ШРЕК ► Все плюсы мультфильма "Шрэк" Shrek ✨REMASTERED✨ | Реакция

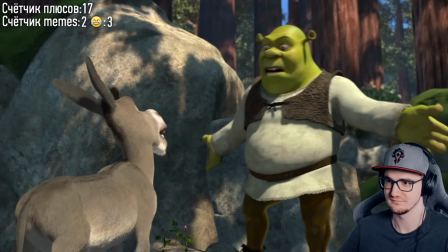Дружба между ослом и Шреком обоснована. Осёл единственный, кто не увидел в Шреке огромную страшную тварь, асмелого и сильного огра.
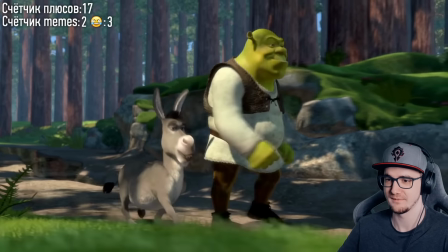Причём это не потому, что осёл просто придурок и не видит явной угрозы, а отнюдь. Наоборот, осёл достаточно умён, понял, что людям доверять нельзя.
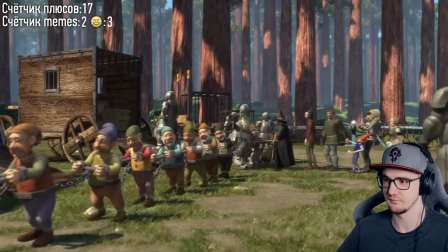Все сказочные создания и нелюди страдают от рук человеческих, потому осёл боится агро меньше, чем самих людей.
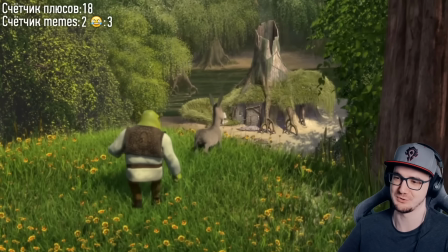Типичный пофигист. Ну, осла тоже круто озвучили, круто же.
Какой дурак поселился здесь?
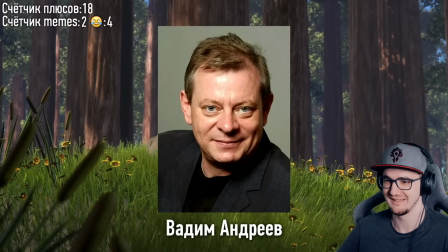Я, это мой дом.
Вадим Андреев озвучил осла не хуже Эдди Мёрфи.
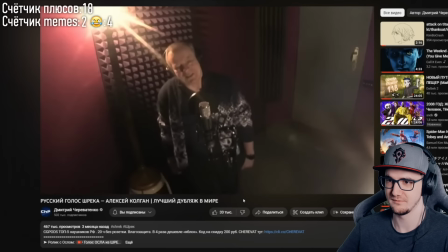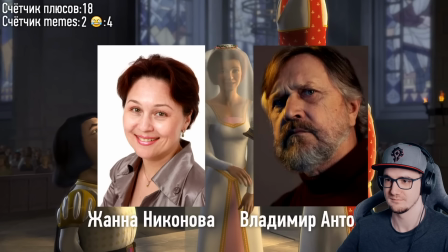Все актеры, Жанна Никонова, Владимир Антоник подарили Отличная, просто великолеп,
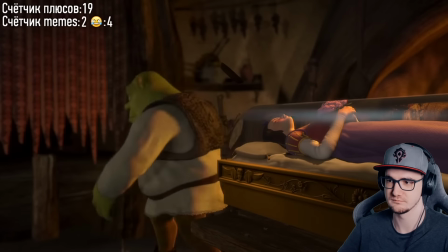да Что вы позабыли в моем доме?
Потише Нет, нет, нет, нет, дохлой девки здесь не место
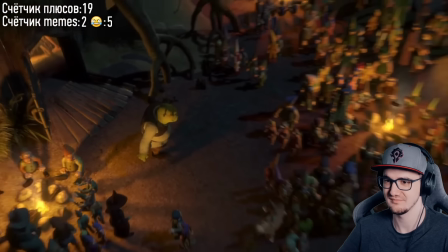Что вы забыли на болоте?
Культовые, what are you doing?
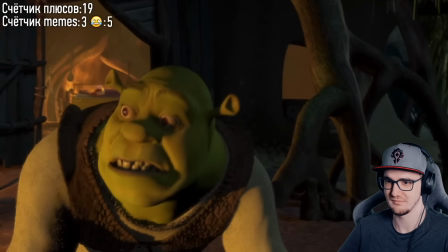Бесполезный факт, не являющийся плюсом, в оригинале эту фразу забыли записать. В итоге пришлось прилететь к Майку Майерсу в Нью-Йорк и он записал эту фразу прямо в машине.
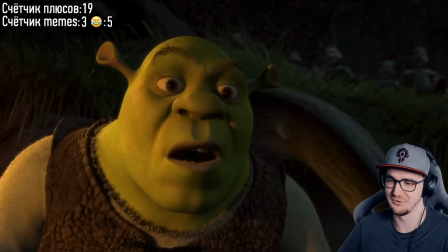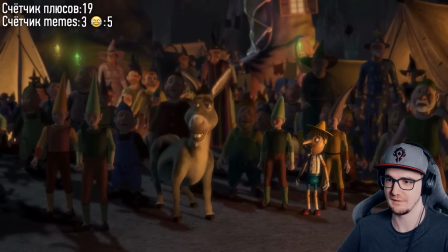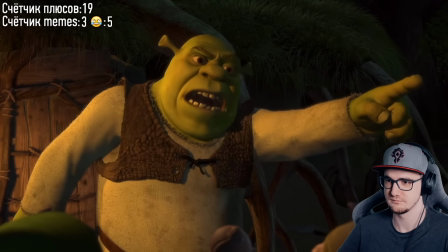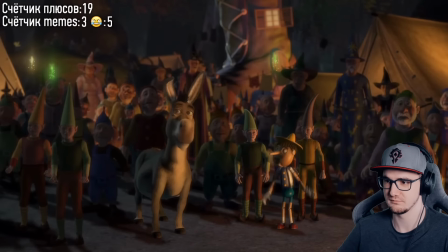Одно событие идеально разогнало сюжет, комфорт Шрека был нарушен отсюда и цель отправиться к фаркуаду отсюда привязка
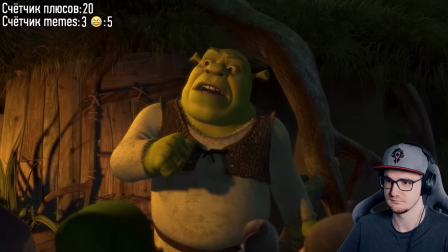осла ведь только он знает где замок дюлок что забавно вся ситуация в итоге сделала
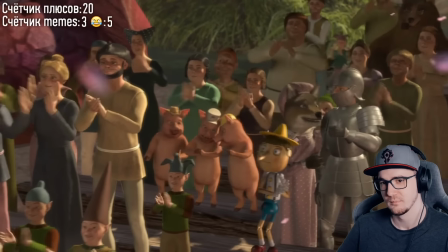шреком героем для сказочных существ это основа для будущих союзов и самого финала что
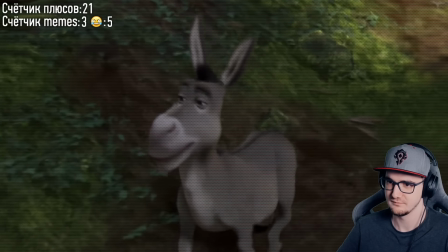говорил насчет еще селекрепная игра по шреку просто 10-10,
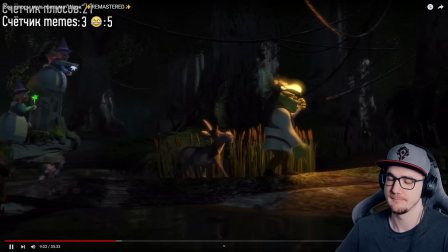поиграть, ой, помырлыкать,
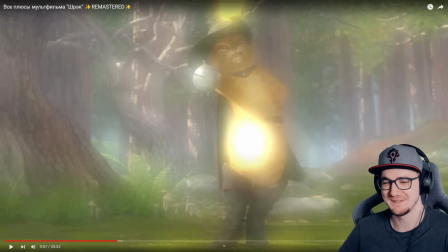помырлыщ пожалуйста в дискорде,
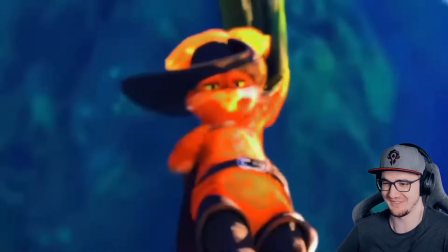раки все продумал, и
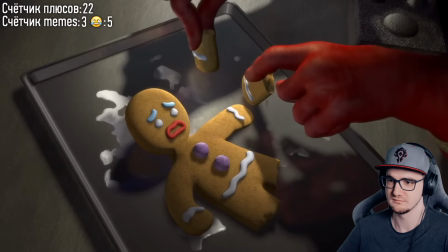от бабушки ушел, и от дедушки ушел, а от меня не уйдешь.
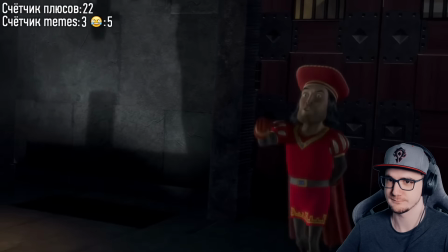Авторы очень неловко обходят цензуру, средневековые Пытки очень страшные, оторванные ноги и удушья.
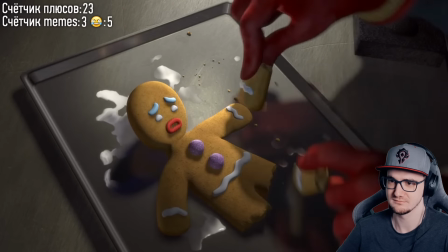Все их смягчили, просто заменив человека на печеньку. Отдельно отметим отсылку на сказку про Колобка, другого хлебобулочного героя.
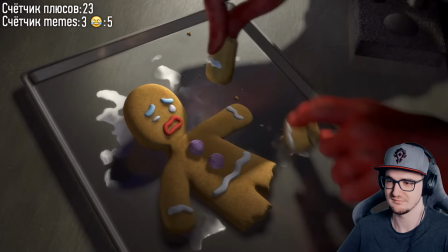В оригинале же повторяют песню про пряничного человечка.
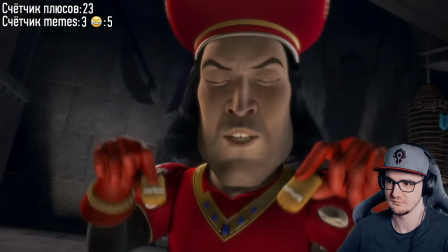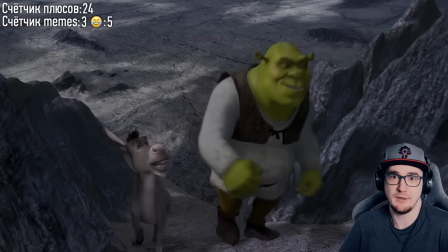О, окей. Не, ну за мной классная адаптация, ну, адаптация крутая. Много-много деталей и смелых решений.
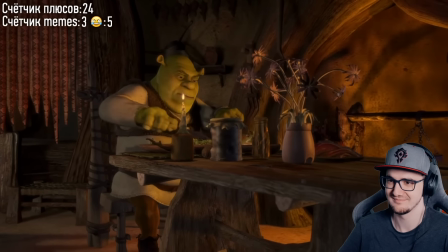Например, тему с человечностью Шрека обыграли через липсинг. В сцене с обращением от рыцарей Шрек просто отвечает «Ай».
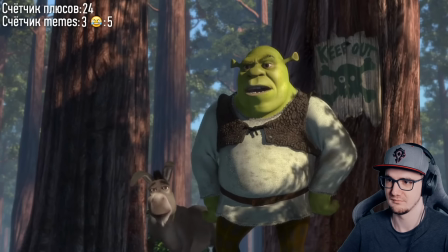Но в русском дубляже вышла «ДАС». Добавлять «С» в конце – признак вежливости.
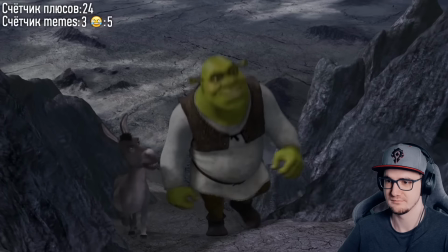«С» – это сокращение от «сударь», то есть «ДА, сударь». При локализации тяжело одновременно переводить и попадать в английский липсинг.
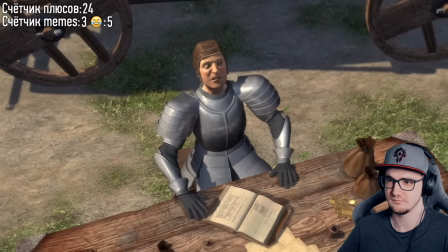Например, здесь.
«Болтать может!»
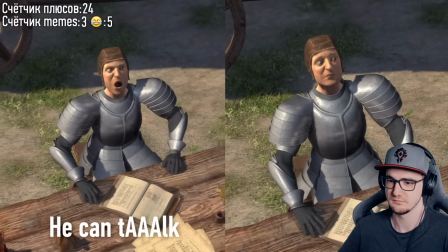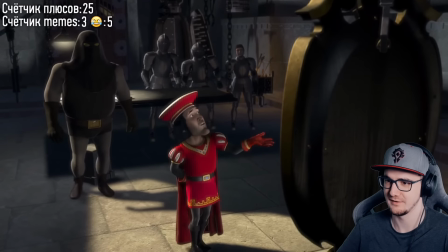Ну это круто, тут прям крутая работа проделана. Дизайн всех персонажей выполнен отменно. Например, Фаркуад одет во всё красное, ведь этот цвет противоположный зелёному, то есть Шреку и одновременно платью Фионы.
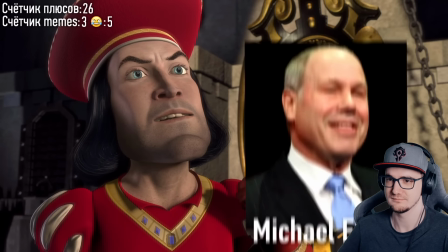Бесполезный факт, говорят лицо Фаркуада срисовались тогдашнего главы Диснея Майка Айснера.
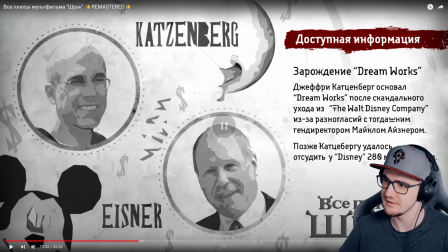Ну есть, есть схожесть. Джеффри Кассенберг основал Дримворс после скандального ухода из Володи Диснея. Ну да, он уже шел с Диснея.